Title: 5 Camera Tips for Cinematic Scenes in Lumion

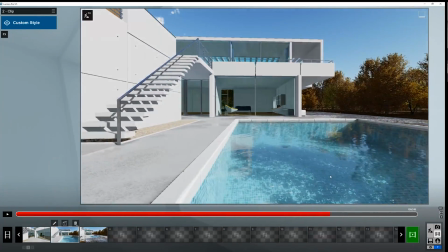[8:34]
This one gives us kind of a surreal look because people don't walk sideways evenly like that.
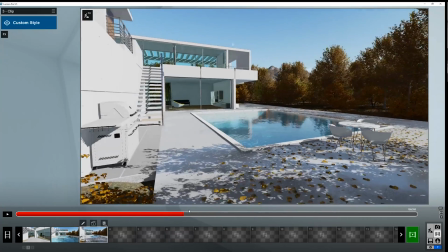[8:40]
But people do stand and look around with their neck. So that's the crane.
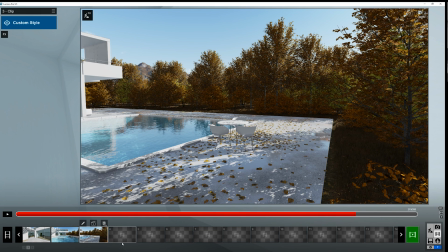[8:47]
And step number four is essentially a combination of a couple of these things. Really, you get into infinite combinations and possibilities with some of these movements. I'm just trying to keep it simple, but the next one is just a crane and pan,
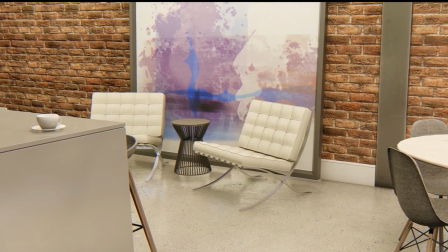[9:04]
where we're starting to crane up, and instead of just going down to up or left to right,
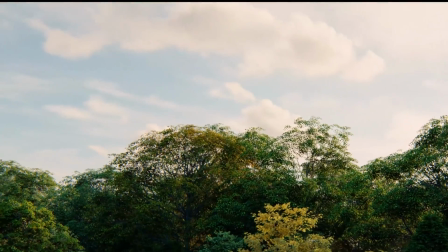[9:10]
we're going kind of a diagonal direction. We can start up high, which I really like how this looks.
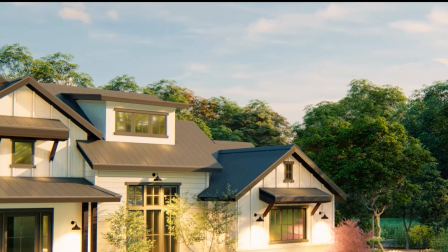[9:16]
We're focused on the trees, and then we go into the house. It really kind of gives context to where this is at.
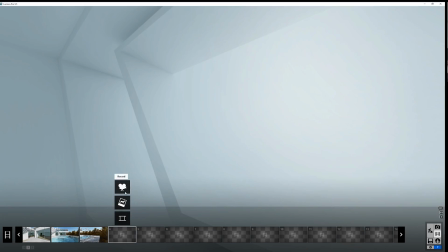[9:23]
And if we were to do this in our scene, we could do some really interesting combinations.
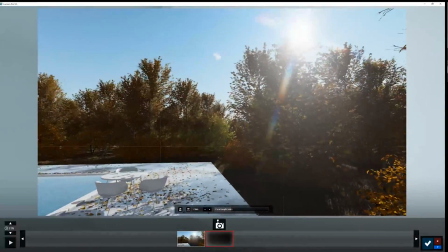[9:30]
I can try to copy that here. Pretend the sun isn't sitting right there. Just move that way.
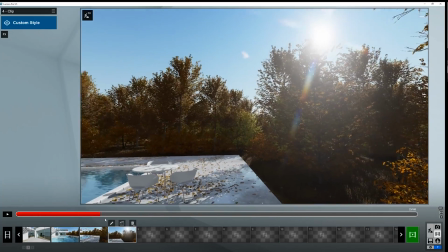[9:38]
Of course, we'd want to slow this down, but I'll play this here. We could do something like this.
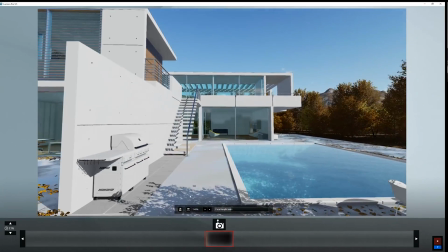[9:43]
We could even combine it with a pan where we start looking down.
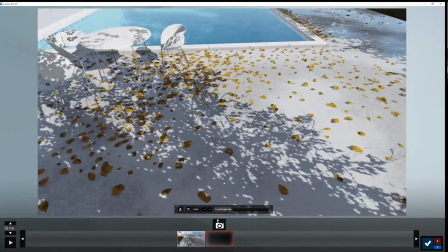[9:48]
We slide down and look up.
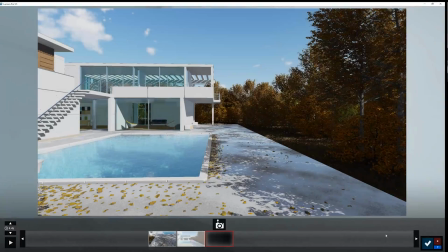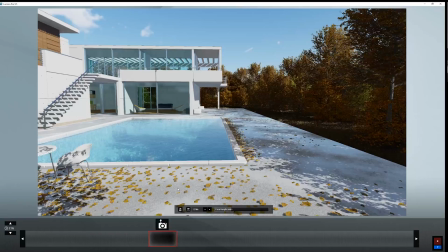[9:57]
You see the combinations are pretty much endless.
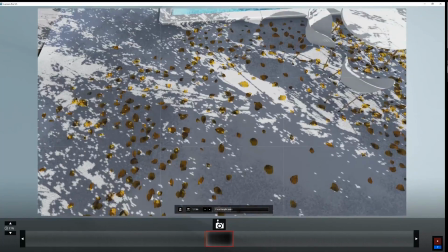[10:00]
One thing I thought was kind of cool too is when you kind of dolly forward or you do that step pull or push here,
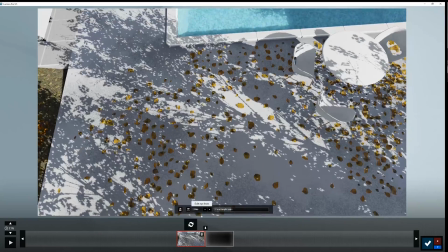[10:09]
we're gonna push in.
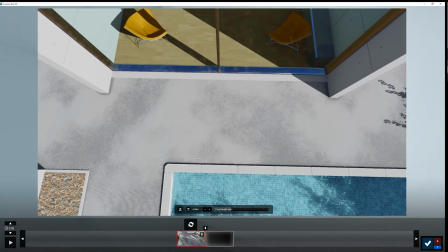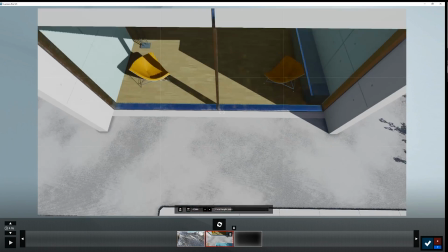[10:17]
and then kind of look up.
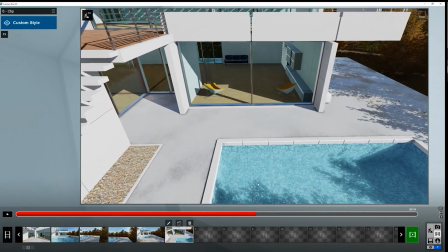[10:24]
Really gives a dynamic shot, especially for focusing on the pool or things going on down there.
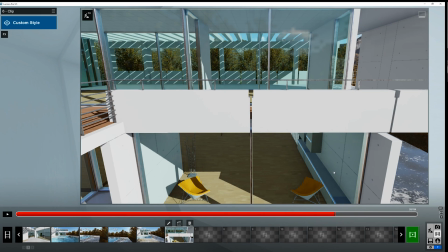[10:30]
Some really cool angles. The basics here. We're just touching the basics. You see something else you want to add or move to the side, go for it. This is the building blocks of a great animation.
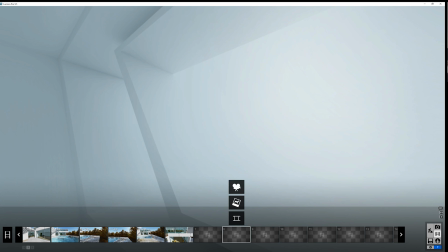[10:44]
Made easy. So now it moves on to our last step, which is a focus pull.
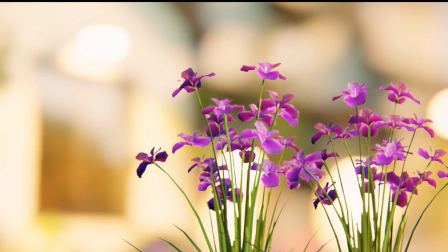[10:51]
Now, this is kind of an artistic approach that is, they're great.
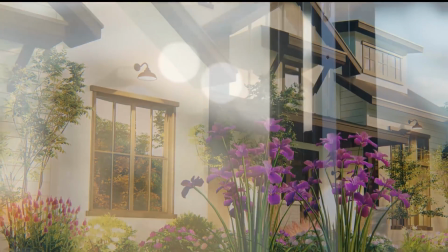[10:58]
Don't overuse it. Sometimes people try to overuse these things, or they try to do it, and it comes across as kind of corny.
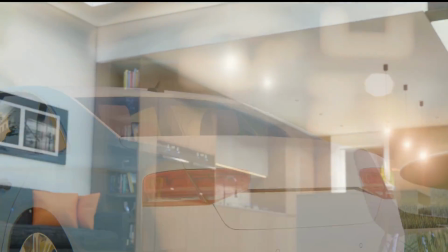[11:06]
But when done correctly, it can create a really beautiful shot. Obviously, I'm going to loop that again. When we're, let's see,
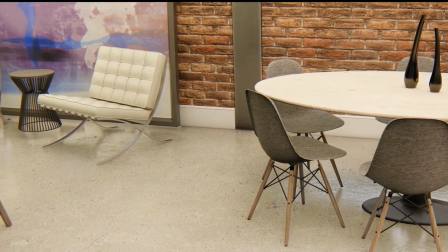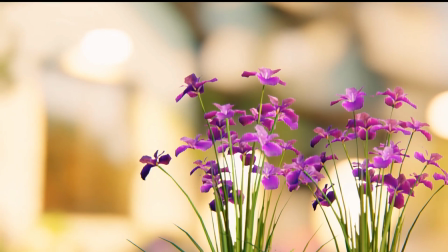[11:24]
whenever we use depth of field in real life or in animation, we're trying to isolate something. We're isolating our subject.
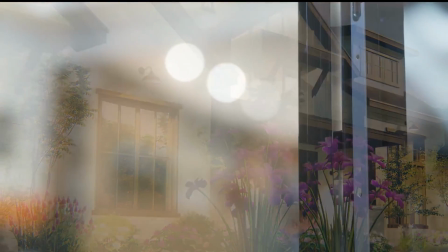[11:31]
In this case, we're looking at the flowers and then revealing the house. It's just kind of a cool way of gaining interest.
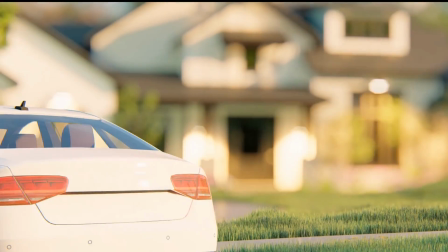[11:38]
And in this way, we're focusing on the room. As it comes into focus, it just gets us, it grabs our attention. And when it comes into clarity, it just kind of feels good that we can see it.
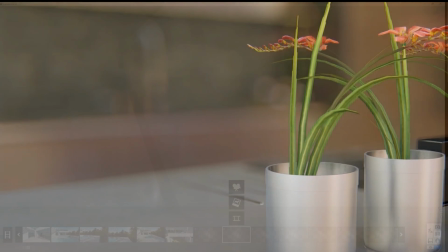[11:50]
So this is one of the only ones that is done with the use of an effect.
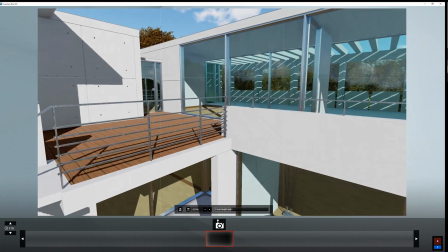[11:56]
So let's try something here
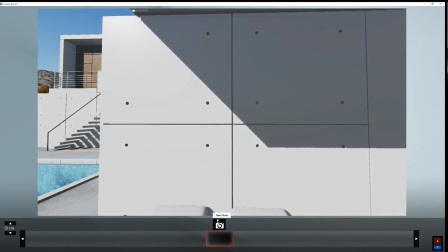[12:01]
where we're just gonna basically pan from here to here.
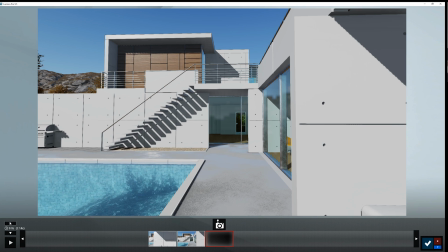[12:07]
And let's pretend this is, there's a cool staircase there, but let's just pretend this is really interesting right here with people or lights.
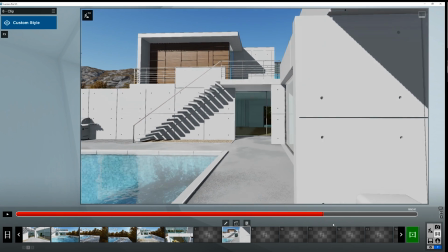[12:16]
So this is pretty cool. It's a good pan shot here, good sliding shot.
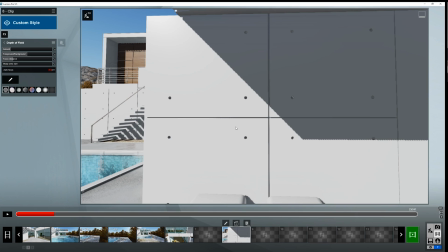[12:21]
And then we can add the depth of field effect. Now we can use this autofocus, or we just do focal distance. It's up to you. So I'm going to set it to background, change that focal distance.
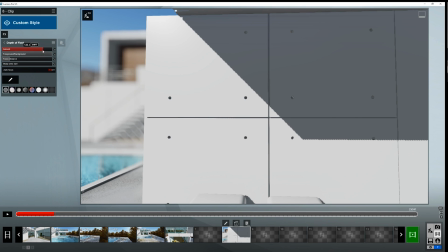[12:37]
So it's just behind what we're looking at. All right.